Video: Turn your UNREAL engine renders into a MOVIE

So I went through intentionally setting up and trying to make the best
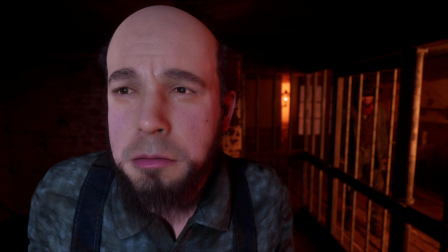[4:09]
shots for this teaser from what we had already captured. And I actually did a whole bunch of this live.
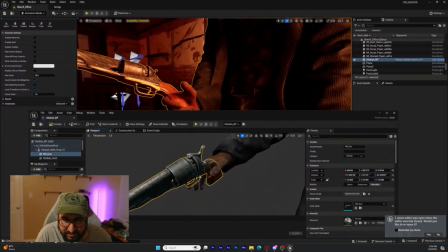[4:16]
So if you're interested in seeing this kind of thing and getting interactive feedback, consider watching my lives on Thursdays at 8:30 EST. Little shameless plug right there, because this is my YouTube channel. This is what I have to do to stay relevant on the internet. But with that, now we are going to jump into the computer and I'm gonna show you each shot that I got. Now, something that I did on this project, because I needed every second of time that I could afford, is I did most of the rendering at 720p with the intention to upscale it later.
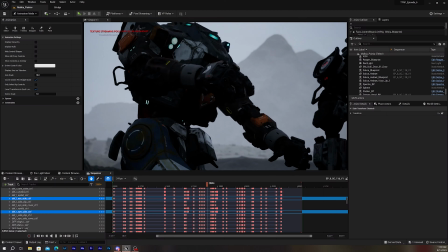[4:46]
I did a very similar thing for New Frontiers. Certain scenes I just had to render at 720p, other ones I rendered at 4K.
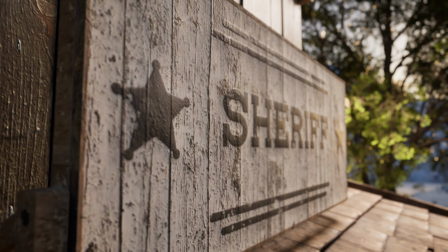[4:53]
It really just depended, but just trying to get the best that I could so I could roll this out.
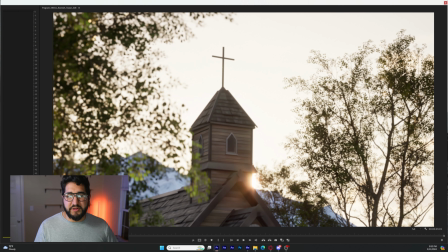[4:59]
So we're going to jump in and we're going to talk about each shot. So when I was in Unreal Engine, I went ahead and just grabbed a bunch of shots that I thought might be useful for the teaser,
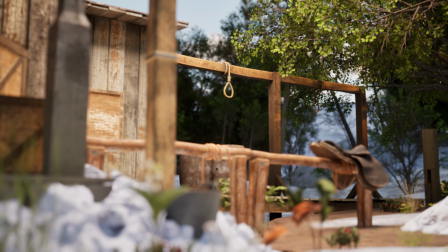[5:08]
specifically around the exterior, just kind of like nice beauty shots that might not even be in the final film, but that I thought set up everything nicely.
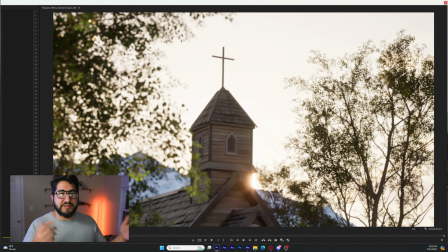[5:16]
So it was kind of like if you've ever been on a real location, like shooting B-roll or whatnot, it was kind of like doing it that way. And then I brought it back in here and went and selected the best shots, the ones that are going to push the story forward.
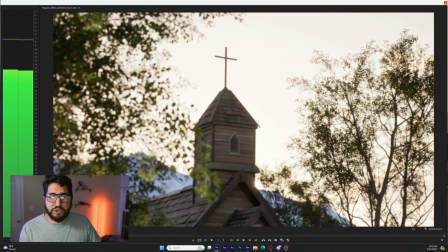[5:27]
So this opening one started on the church with the sun coming up behind it.
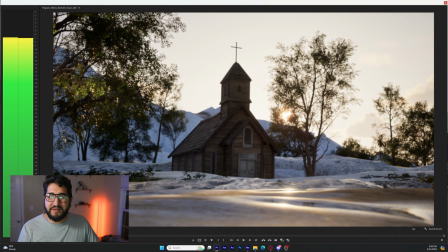[5:32]
Just felt, right for this, and following it up with a wide of that.
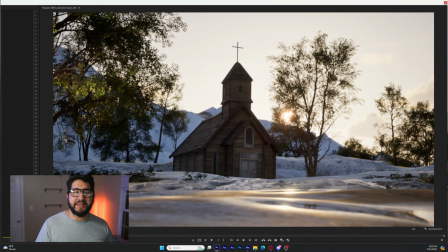[5:38]
And typically in like filmmaking fashion,
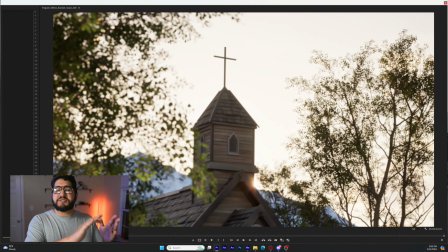[5:41]
you usually want shots to complement each other in at least a series of two. Sometimes it can feel weird if you only show one shot of something. Sometimes it's the right thing to do. But in a case like this, as I'm establishing the environment,
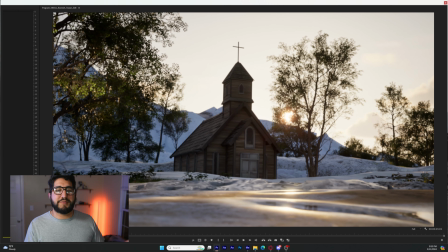[5:55]
like having these first two shots be of the church works really well.
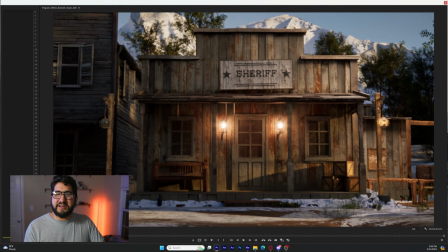[6:02]
And then moving right on, this is kind of like the central location for the whole thing. So I really wanted to put a highlight on it. And this is just part of that editing that goes into it,
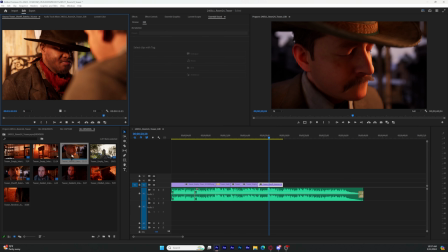[6:13]
is figuring out like what is the next beat that's telling the story, what's drawing you in.
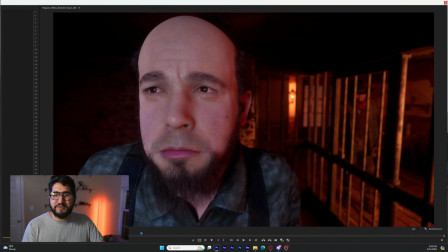[6:19]
And then we got a shot of like the first character that we see here. And there is another character back here. You might not notice him right away, but like the whole point here is to start getting you to think about these characters.
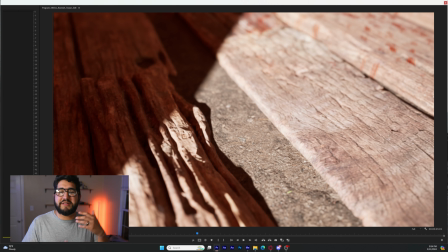[6:31]
Once again, I wanted to be really intentional about grabbing kind of this B-roll, also little things that build intrigue.
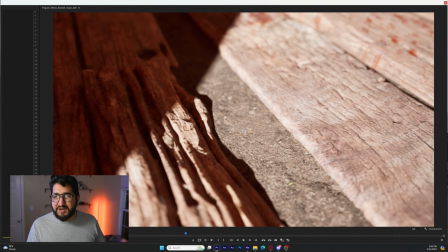[6:37]
So like when we start at the beginning of the shot, it's like, okay, it's a shot of the floor.
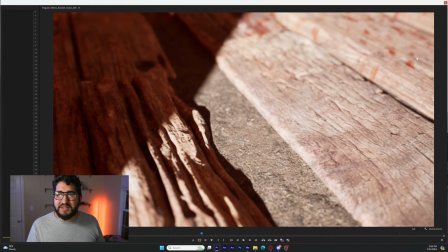[6:41]
And as your eyes start to scan it, like you start to see, like, oh, there's like, it's speckled over here.
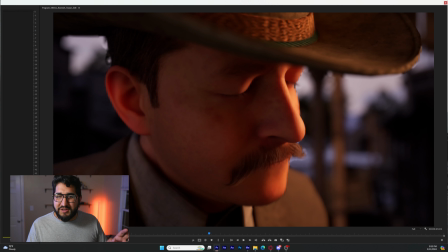[6:47]
What's going on with that? And then like before you can register it too much, we're on to the next shot.
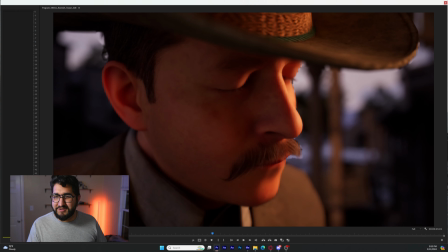[6:52]
We're building more intrigue. We show another character. This character looks kind of defeated, kind of disappointed.
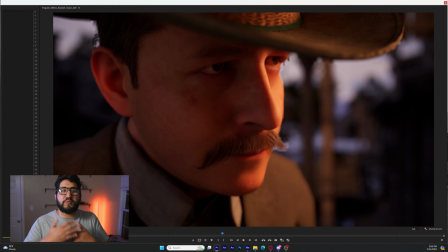[6:59]
We don't know what's going on in the story, but we're already being fed these kinds of things.
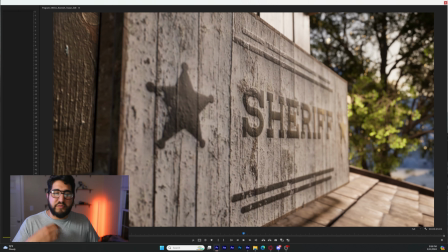[7:04]
And once again, the song continues to push that. And then once again, now we're tying this back to the last shot. So rather than having all the exteriors stacked on one another, where we were outside of the sheriff's office before,
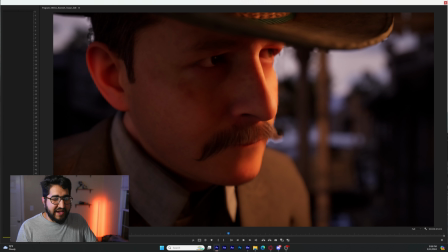[7:17]
now we're re-showing this because we looked at who we're assuming is the sheriff.
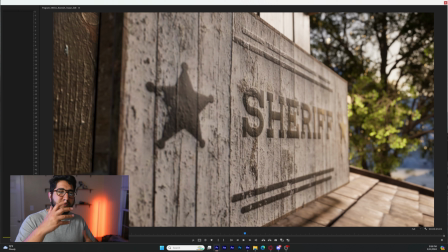[7:23]
And now we're back outside of here. We're tying the characters to the location more.
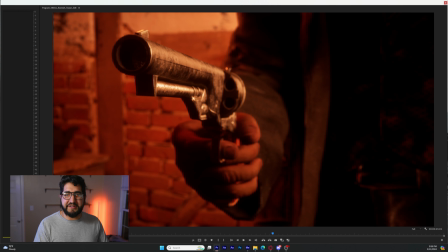[7:27]
And then right here, once again, the song says the lyric, "How it was I fell." Then there's a revolver pointing just past the camera. And it's building on top of that. All these are intentional, one after the other. So these are things that you want to keep in mind when you're in Unreal Engine,
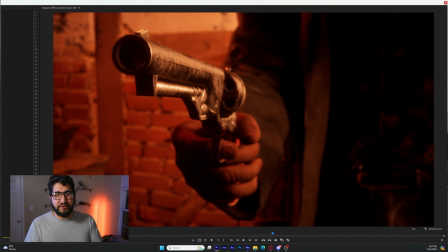[7:44]
kind of what shots you do want to be rendering, but then also like, how do these all tie together? Because previous to getting into the edit, like, I had an idea of what shots I wanted and kind of where I might want them placed,
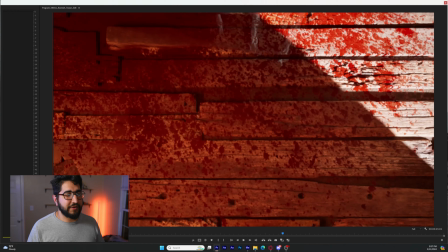[7:56]
but it wasn't until I was laying things on the timeline that it really started to come together. And then finally, as we build to the close of this,
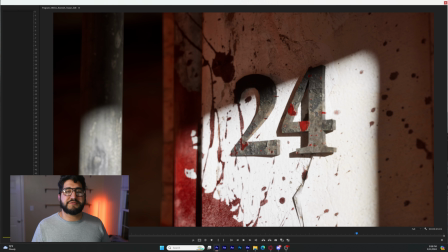[8:04]
we land on this number, which is reflective of the name of the short film.